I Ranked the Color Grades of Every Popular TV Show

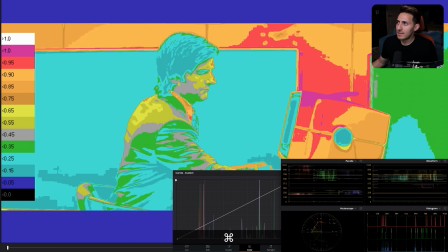(61:53)
And if I go and park it here and turn this on and we look at our contrast, you get to see like how aggressive he is in this area right here, from midtones to the highlights. And then he's pretty gentle on the low end. And that's where we see that, right?
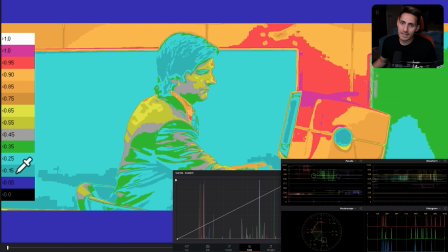(62:12)
Like you're not going to see this in this show. Everything is going to live right here. It's going to be very soft on the bottom end. And then it just picks up. It ramps up in this area. And that's why curves.
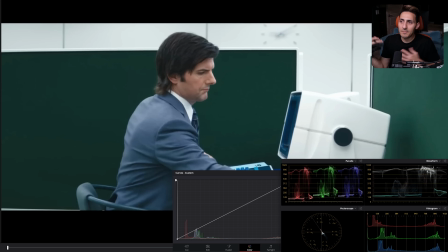(62:25)
Mess around with it, get in the habit of using them, because you're going to end up with like really, really interesting looks.
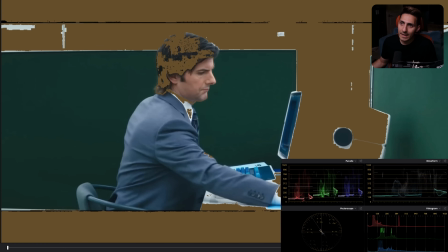(62:31)
And if I were to show you my highlight neutrals, I mean, look at, man, like this is as much of a clean white look as you're going to get.
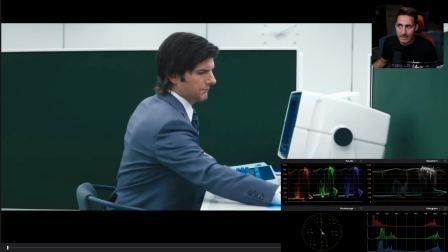(62:39)
And it doesn't come at the cost of our boy right here, or the Rolex green or the blue that we're seeing here. And the one utility that I created to get you this sort of like clean white look,
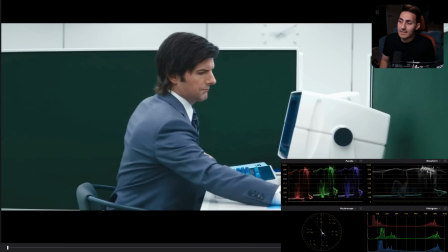(62:53)
which is literally our highest selling, best selling product, which is QT color compressor. And I don't work on any project without that thing. It's like, I've done a full video on it.
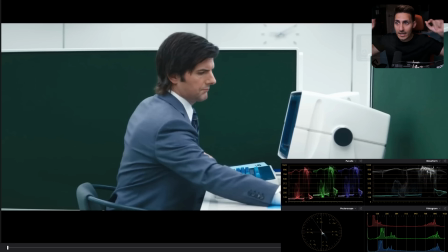(63:06)
I'm going to have a link in the description if you want to check it out. But that just gets you to like this freaking thing so freaking fast. And then you can just use other tools like Look DNA or whatever have you to like add that extra oomph at the end.
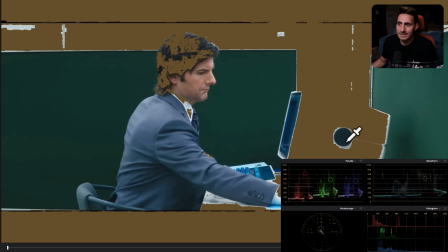(63:22)
But this is the actual magic that's happening here. Like, look at the clean white action that's happening here.
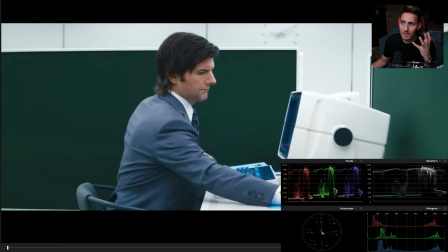(63:28)
And then there's a good amount of color, but not a lot. I mean, if we look at right here, like, there's not a lot of color.
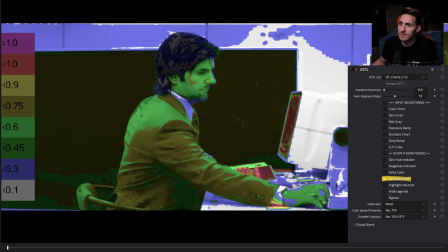(63:34)
And we can even check it with our sat false color and look at the skin. Skin is sitting right here.
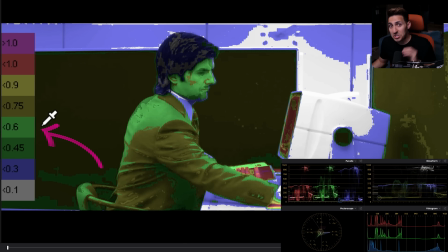(63:39)
So that's a good place to keep your skin.
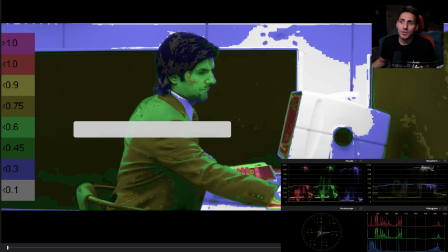(63:42)
Anywhere from 0.45 to 0.75 is like where you wanna live in for the skin to like for it to look really good.
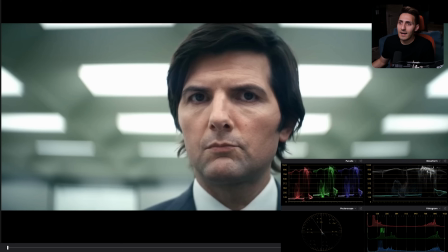(63:50)
And this does that. So absolutely stunning, like through and through.
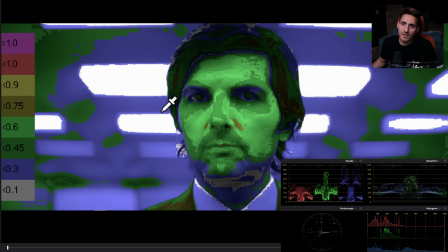(63:57)
Again, it's going to be very similar to where the skin was sitting.
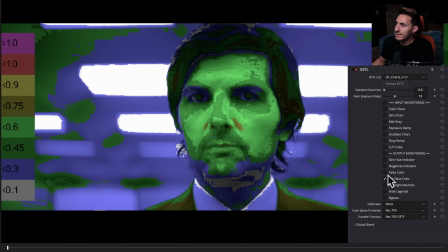(64:00)
So I go to this shot, look at it right here, go to this shot, and sat false color is a killer tool for shot matching.
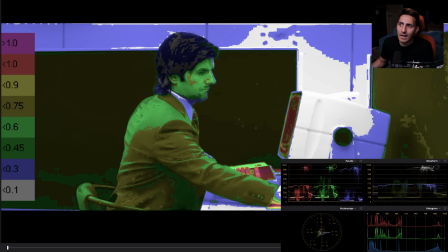(64:07)
So you see, like, we got that white going on, we got that white going on. We got this, like right here, 0.3, which is barely any saturation.
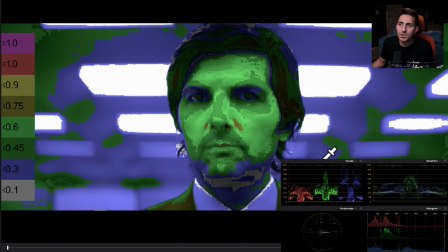(64:15)
And we got that going on through and through, and we can see it, in this entire show. And that's how you can get to see like how good of a match it is,
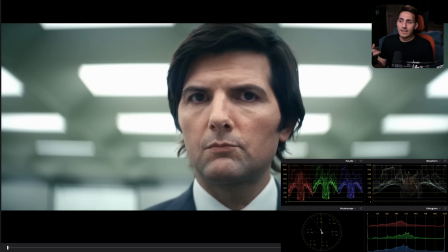(64:24)
or how good of a job somebody did when it comes to like creating a certain theme.
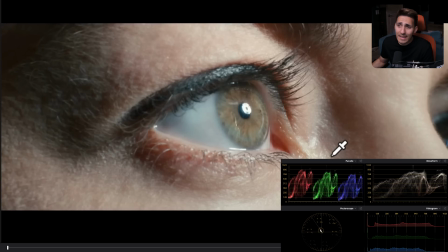(64:29)
And it holds true. Like this show is, and again, guys, let's use that example that we saw from Squid Game and Breaking Bad,
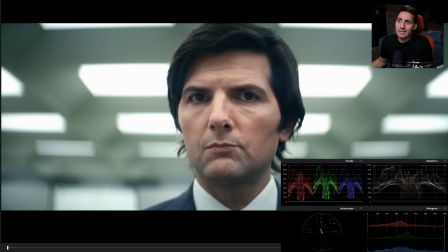(64:37)
like where anytime they would do a push, everything else will crack. Whereas, like here, we're seeing that these images are pushed.
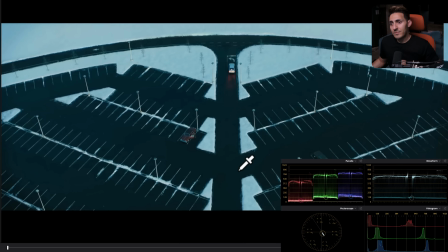(64:45)
Like, look at how pushed this is, right? Because the asphalt here, the road shouldn't be this like dark. It should be like lighter gray, or it should be just gray, pure gray, but it shouldn't be this dark. And he went there. And not only that, we can see that the overall image is cyan, right?
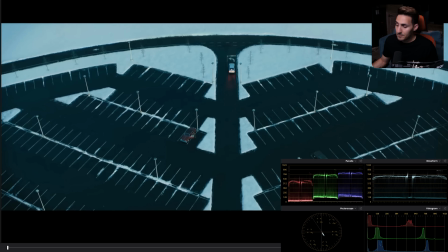(65:04)
Because like that's like really easy. We can just go right here and kind of pull that cyan. So if I just take that, I'm literally just like looking at my, I was actually just like looking at my offset.
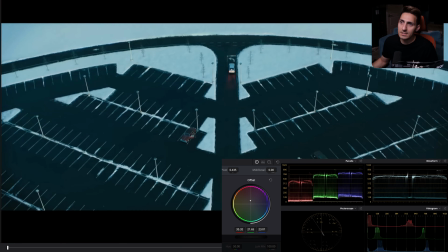(65:17)
And I'm just, if I'm just going here, even if I just go this much, and if I do before and after, I pulled all of that out, right? And we leveled our blacks or our shadows pretty much. And our top is getting pretty good, right?
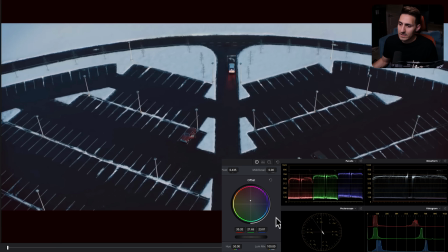(65:32)
We still have more work to do, but like you can see even right here in our vector scope, and now we can just like move it over a little bit to something like this,
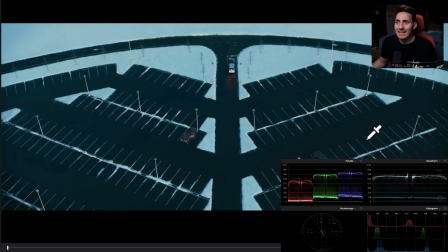(65:40)
even if we keep it somewhere around here. Like we pulled a lot of like this color that's being created, but it goes with the theme of the show. So it's perfectly fine. And that's the whole idea.